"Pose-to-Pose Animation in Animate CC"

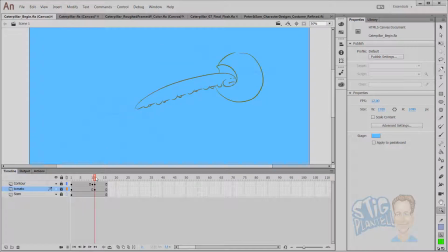4:09 The original setup was boom, anticipation, bite, and back to starting pose. It's a looping thing.
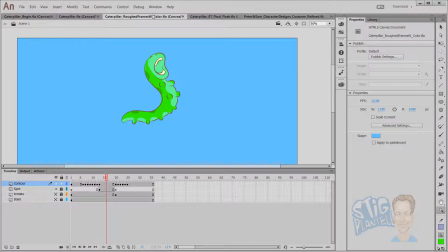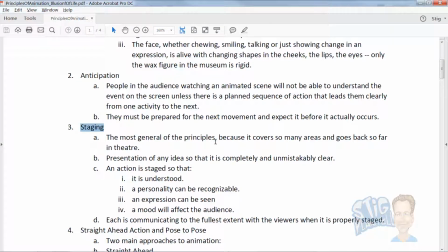4:24 Staging is about how you present the information, how the audience is able to pick up clues
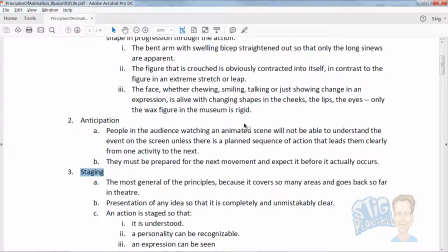4:35 and put together the pieces as the story unfolds. Anticipation is just that.
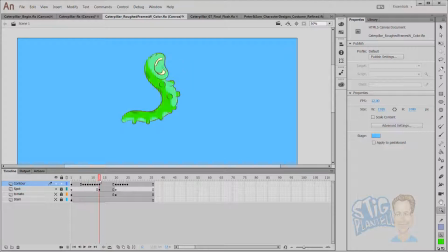4:41 As the character leans back and winding up into some big move, boom, that's a big move right there, from open mouth to bite, all within one frame.
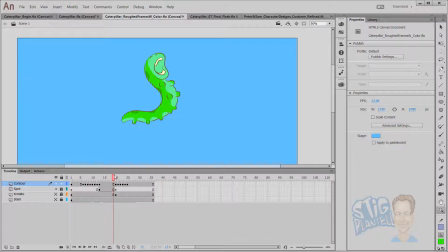4:53 That's what gives it the power. There could probably be a frame or two in there to on either end of the action. You turn on the onion skinning, and you could
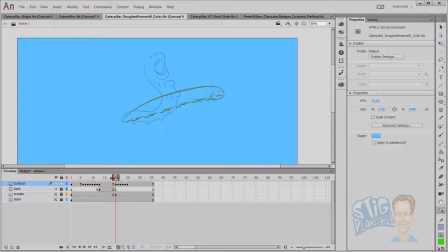5:09 see all the poses that are necessary for that. There could probably be one there and maybe one here. You wouldn't put one right in the middle, as you would think an in-between frame would be, because then it looks very linear and mechanical. So you'd have a pose maybe here and a pose maybe here.
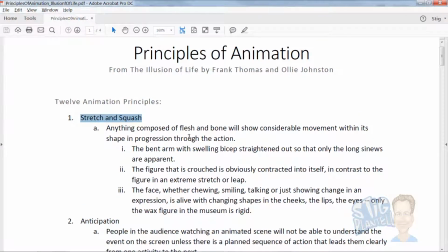5:31 Stretch and squash is not just for cartoons or toonish action. If you did a little bit of this with your characters in realistic animation, like your CG animations, your
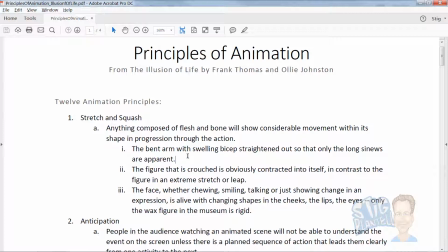5:45 hyper realistic type things, or your super hyper stylized things, this principle is very important. It's mostly talking about not just that the skull stretches, like here, his skull is actually stretching, right?
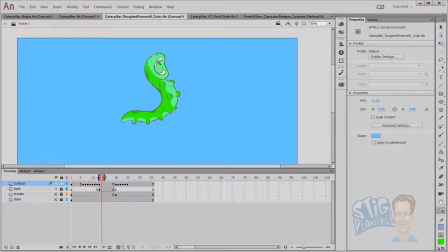6:02 The top part of his head is hinging back almost on its own and exaggerating this bite.
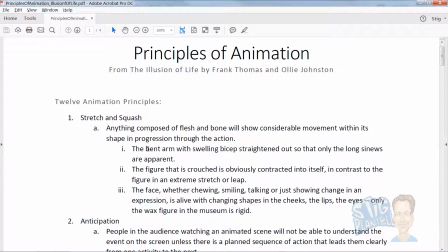6:10 But it's also includes the fact that your muscles are made of flesh, and the bones are more solid. So you have the juxtaposition of those two moving through space.
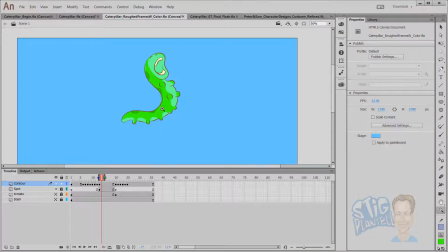6:31 This caterpillar, I believe, has an exoskeleton, and he doesn't have bones. So your artistic liberties allow you to do mostly whatever you want there.
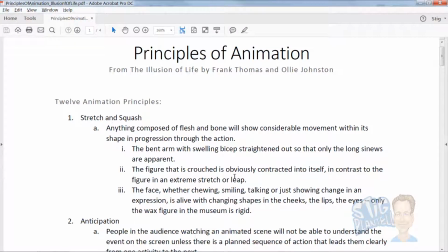6:45 But just keep the rules in mind, or the ideas that have been developed through the last
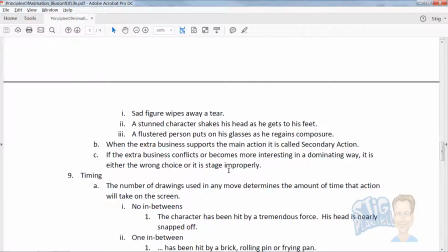6:57 117 years of animation,
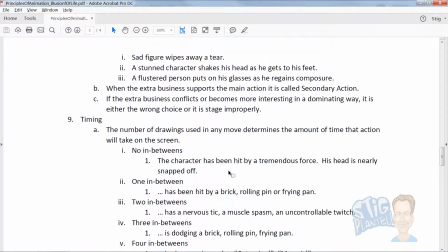7:00 and just understand that those are good things to call upon when you need them.
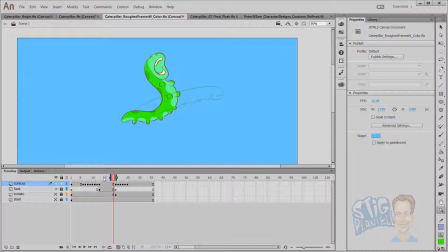7:08 Now, how to do this animation? How to do it? If we go back to an original beginning
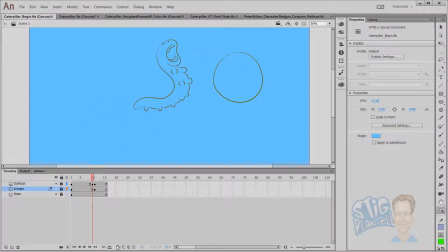7:17 file, you can see that we're going to need, here's the onion skin, you can see this by hovering over it, onion skin. This allows you to see all poses if you unlock it on that layer. Womp, womp, womp. So if we were to draw something in between,
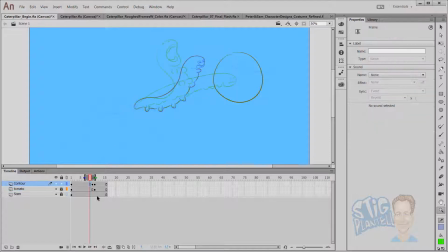7:35 we would click where we want, we would hit F7,
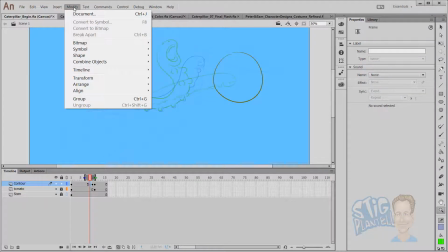7:39 or come up here and go modify, or I'm sorry, insert,
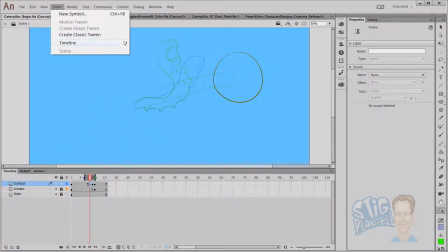7:46 timeline, frame, keyframe, or blank frame. It's too bad they don't have the shortcuts on the side of there. That's why I'm saying blank keyframe is F7. A keyframe is F6. So 5, F5, F6, F7.
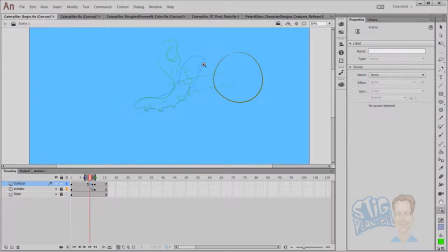8:04 Makes you faster and more efficient as an artist. I'm using Y. This paintbrush tool is really fantastic for,
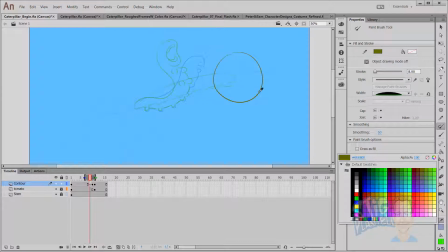8:17 let's just take this outline color.